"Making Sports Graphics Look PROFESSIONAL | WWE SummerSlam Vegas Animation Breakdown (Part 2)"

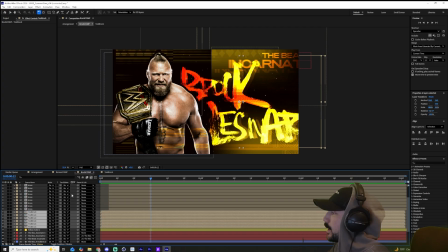Okay, let's get that very clear. So this is a very situational effect.
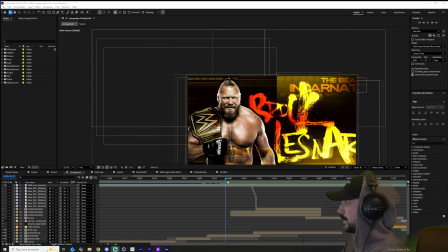I just wanted to make that clear. Alrighty, now that we talked about the talents, we are going to be talking about the transitional 3D text that you see here in a last standing match.
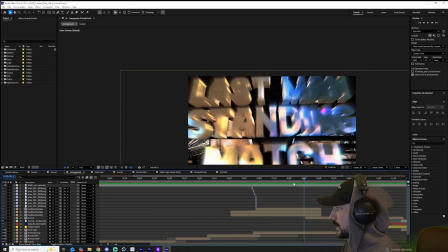Now this text was made in Cinema 4D. As you can see, it's on transparent alpha.
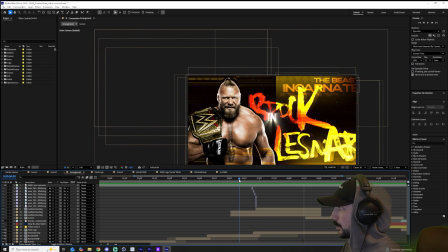I mean, maybe you don't see, but we're going to walk through exactly how we did this in Cinema 4D.
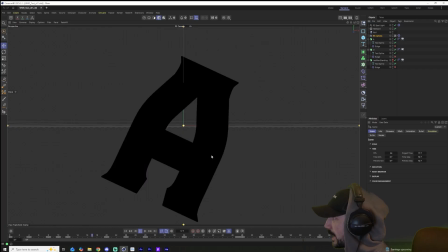So let's go ahead and hop into it. Now, as you can see, the setup is actually really simple.
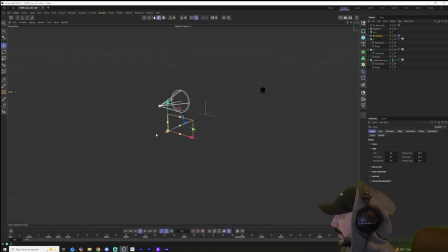Let me just come out of my camera view here. As you can see, it's a very simple scene. Now, everything in the background is going to be on alpha, but we do have our reflections feeding through on the dome light. We have a spotlight up here that literally just has a target tag that's on the actual last man standing text.
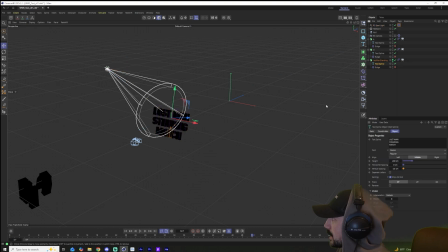And the last man standing text is literally just text splines with an extrude object. Now, we used to have a bulge effect on it, but got taken away. Didn't like how it looked. So as you can see, it's literally just this extrude object on 50 centimeters.
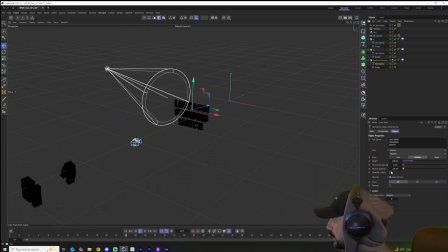And I believe we don't even have a cap on it, but it's just this text spline with this vertical spacing at negative 25 centimeters to have it a little bit tighter. And then it just says last man standing match. And obviously we have on the before shoots, and they are on the exact same setup.
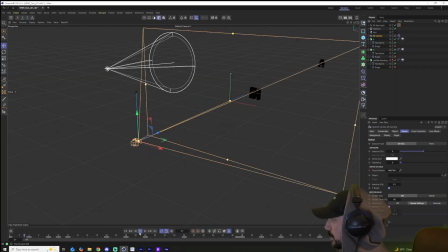On the camera, we're also animating the depth of field to make sure the focus is as sharp as possible as these things are happening. It's a very short amount of time, so they're very specific amounts of keyframes that are specific for this scene. Now, I don't know if you noticed, but it flies through with 2 letters, and on the second letter,
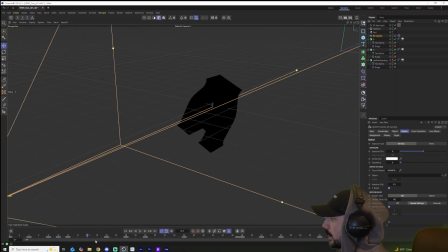the A, it actually goes through the hole in the A, and that essentially is going to take us to the next scene. And we're basically just going to do an After Effects a little wipe transition with a mask, and it's going to be really easy to just bring us into the next scene going through that hole with the camera.
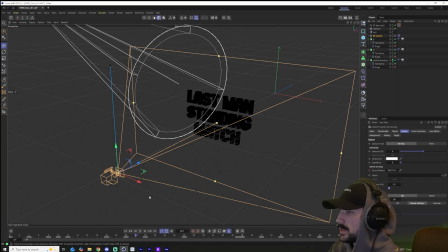Now in 3D, like, it's very easy to do these things because it doesn't have to be exact. It can kind of just fit seemingly.
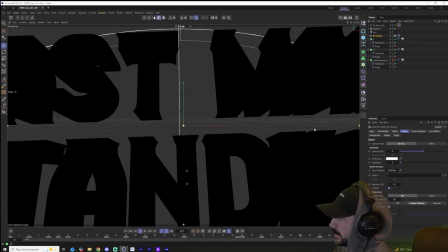So as you can see, this is basically the setup, and when you go to export,
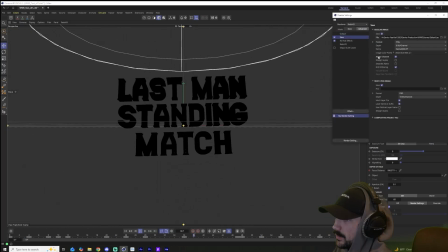you're going to want to make sure for alpha, make sure you have alpha channel selected when you're exporting your PNG,
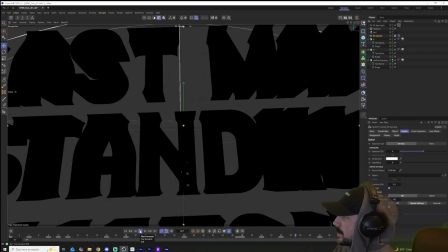and then that's basically it. So let's hop back into After Effects to see how we transition this into the side-by-side matchup comp.
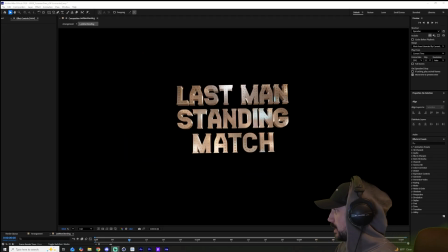All right, we are in After Effects with the animation exported into the composition.
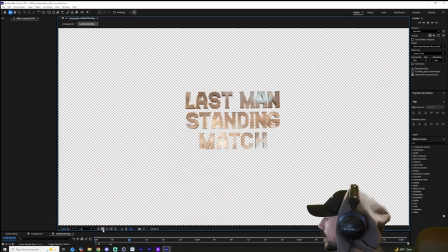As you can see, we have the alpha channel here, and we are ready to cook. Now, I wish I did a little bit more variations for this, but it was on a time crunch. is the reflections. This
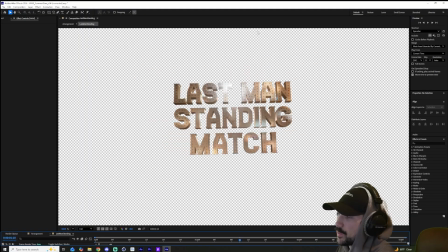If you see the reflections of the actual scene that we'll get into in the other videos,
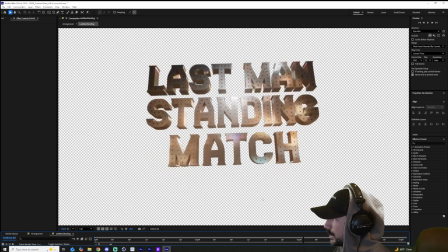this metal is just sort of reflecting all of those reflections in the scene from that HDRI.
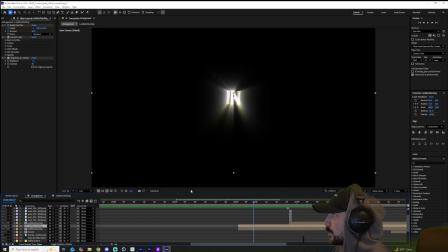In the main comp, we actually have it stacked up where we have two of those pre-comps, one on top with a CC radial fast blur. As we talked about, we use it a lot. And then we just have some adjustment boosts with lumetri. I believe we have a sharpen effect on it and a saturation in the creative tab.
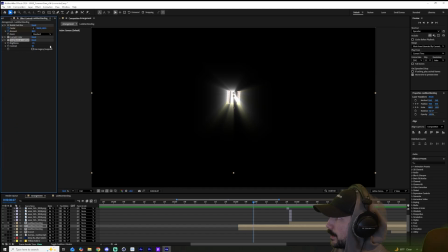And we also have a brightness and contrast node on it. This is just because it was feeling a little bit more dull and we were just bringing up the vibes of the pop because it was more of a lens flare type of typography effect, if anything. It sort of pops on screen. So it can't be dull, poopy. It has to be bright and flashy.
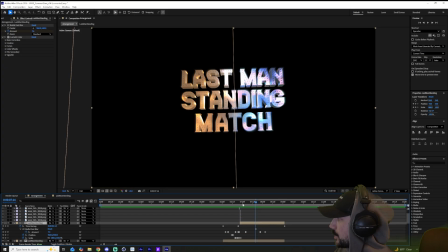So as you can see, we have the two layers here, but then this third layer gets introduced right here, basically to create this blue section, right? So as you remember, the Roman Reigns is over here and Brock Lesnar is over here. So we have this blue section over here. This is essentially being done through the lumetri color.
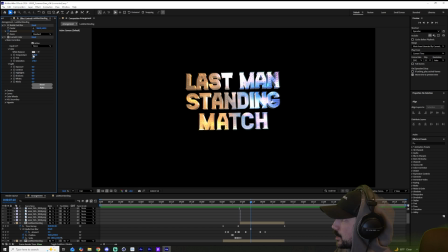We have an extreme temperature gauge here that's just basically making this super cooled down.
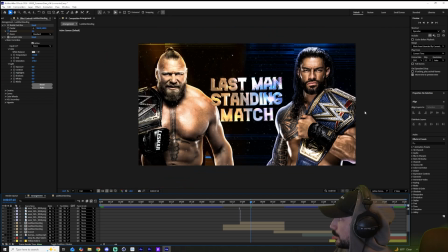Now, if you remember the actual scene that we're in, we have blue on the right side and we have this orange goldish on the left side.
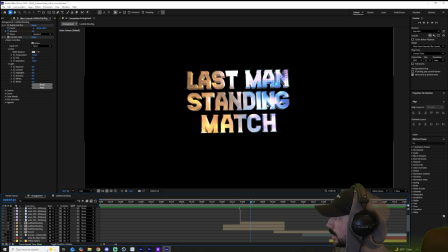So clearly we're going to want a little bit of that contrast.
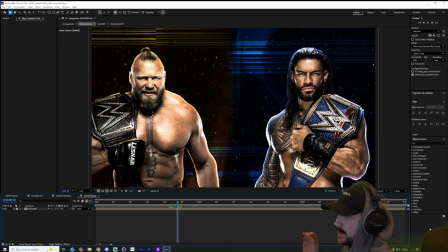In terms of the actual scene that's behind the 3D text, it's pretty simple and it's literally exactly what we already talked about with the individual talent comp.